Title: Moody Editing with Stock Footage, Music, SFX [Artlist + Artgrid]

How's it going? So today's video is sponsored by Artlist and I'm going to be showing you how to create a stronger, more consistent mood in your video edits.
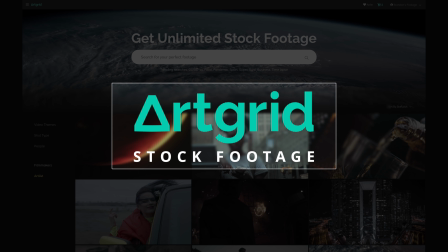So first I'm going to show you a short film that I made using exclusively stock footage from Artgrid and music and sound effects from Artlist.
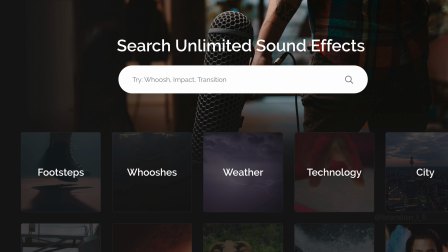And then I'm going to get into how I made it and give you some tips that you can use in your video editing. So let's go ahead and watch the short film.
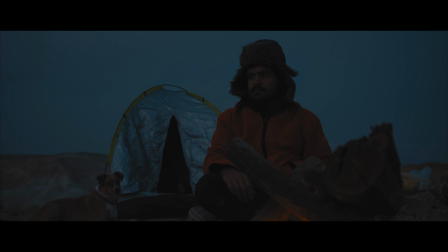What are you seeking?
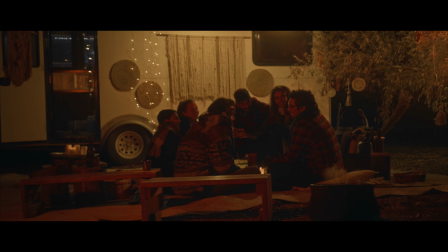the comforts of home, or
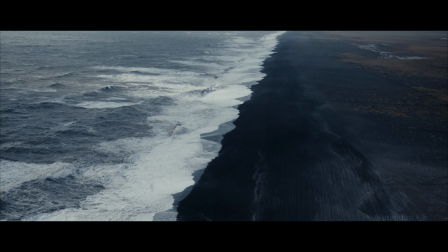the shores of solitude.
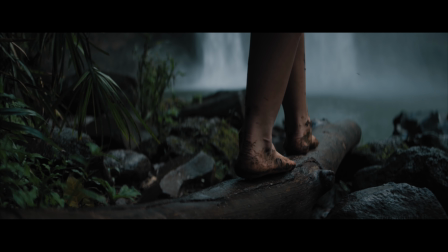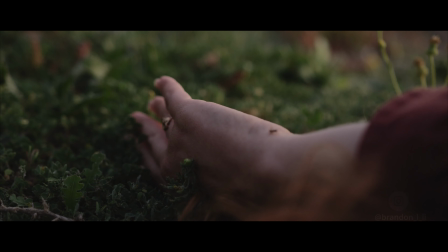A chorus of tranquility,
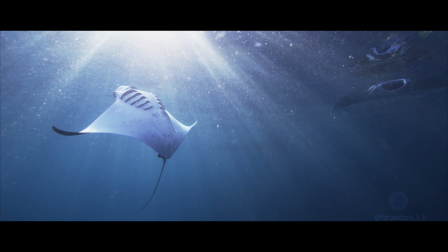or the echoes of the deep.
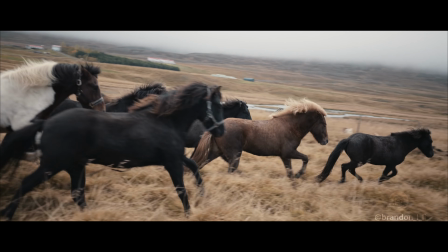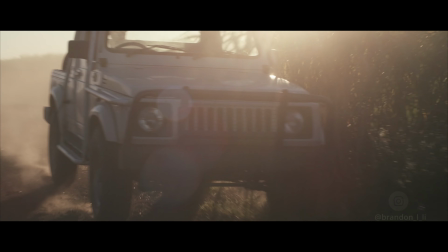No matter what you seek, no matter how far you go,
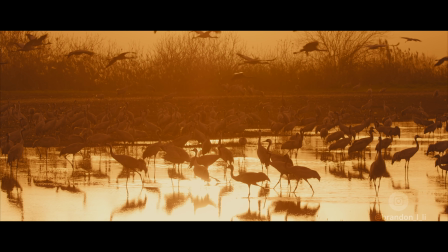it will only bring you closer to the greater beyond.
Okay, so now I'm going to get into some tips about how you can enhance the mood of your edits, both in terms of the visuals and the sound. Whenever you start a new video or film project, you have a lot of choices to make, especially if you're working with stock footage, because you have tons of clips that you can choose from. So I like to narrow it down more easily by giving myself a set of limitations or rules that I abide by.
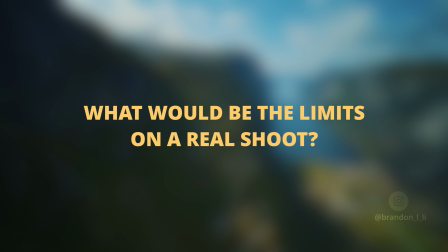So the first question I asked myself was, what kinds of limitations would I have on a real shoot? Well, first of all, you'd be limited in the number of locations and the types of locations you'd go to.
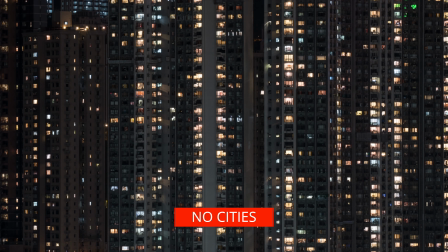For this video I chose mostly natural locations. I made a conscious decision not to use cities and not to show crowds and not to show too much modern technology.
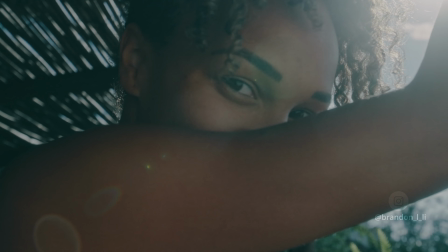Second, you'd be limited in the number of actors and the types of people that you would cast for those roles. So I cast mostly people who seemed at home in a natural environment.
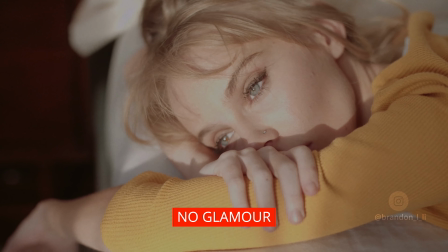I didn't want too much makeup. I didn't want too much artifice or fancy clothes. This wasn't a fashion video. Next you have your technical limitations such as the resolution and the types of cameras and lenses that you're using so in this case i wanted as much 4k
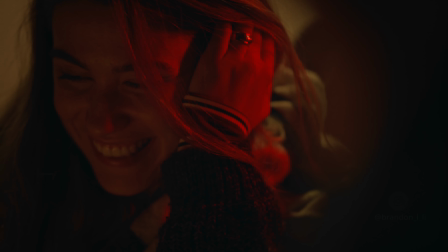footage as possible of which artgrid has lots they even have 5k and 6k footage and i chose to use as much anamorphic footage as possible
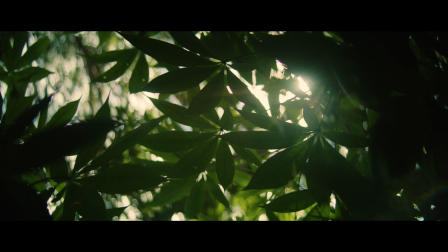in the edit anamorphic lenses are the lenses that stretch out the bokeh in the background of your shot so it looks sort of oval like
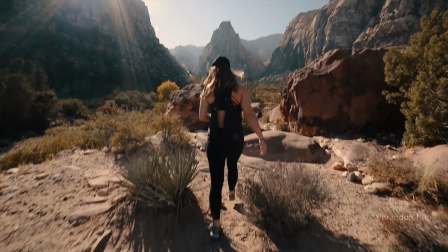and then you have limitations in terms of how the camera is stabilized is it handheld footage is it on a gimbal or a steadicam or is it tripod
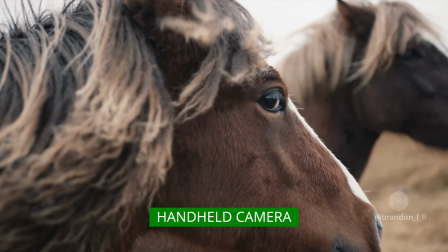and I tried to use as much handheld as possible to give everything a very raw natural feel. And finally lighting styles.
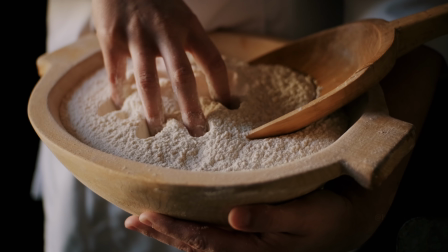Even if you're using natural light there's different characteristics of that light that you would consciously use as a filmmaker to create consistency.
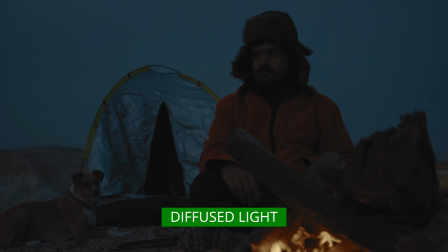In my edit I wanted a lot of soft diffused light whether it was a twilight glow or firelight or just a cloudy day.
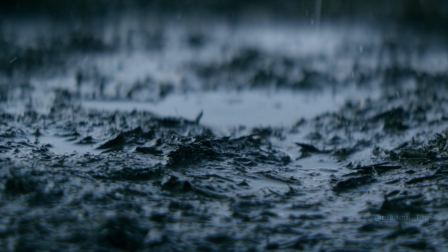By making sure most of my shots used diffused light I created a consistent look across my edit even though I was using footage from dozens of different filmmakers.
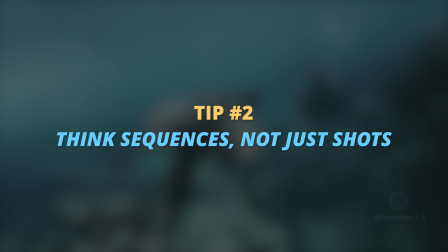The next way to keep your mood strong in your video is to think in terms of sequences instead of just shots. This tip especially applies when you're working with stock footage because it's so easy just to grab a bunch of awesome looking shots and drop them into the edit thinking that the edit will be awesome as a result.
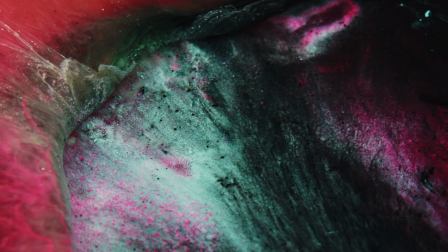But what ends up actually happening is you have a bunch of really bold strong elements that don't mix in any cohesive way.
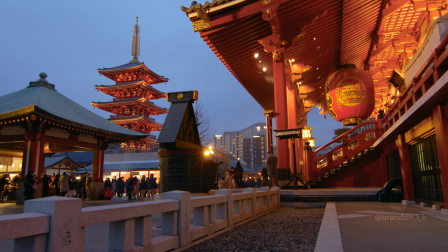So the mood feels jarring, so it makes the edit feel disjointed, it makes it feel like stock footage.
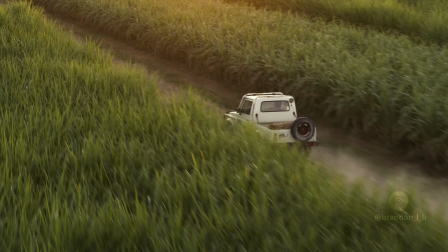So the best way around this that I found is to grab clips that were shot together as part of a sequence.
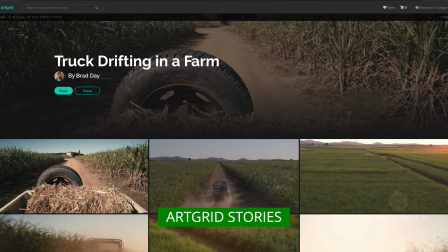Art Grid has what's called stories where a filmmaker will submit a bunch of clips
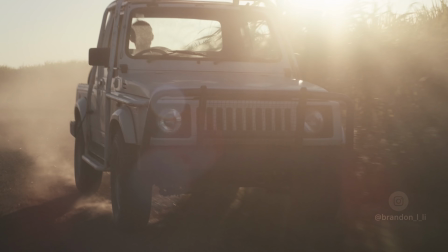from the same day of shooting that all can be edited together to create a coherent scene.
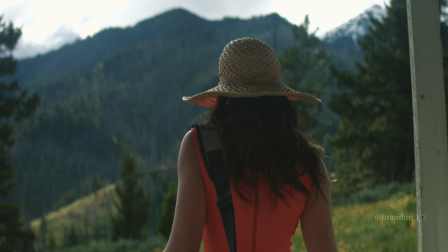You need those connective shots that take you from point A to point B in the little story of each scene to make things feel cohesive.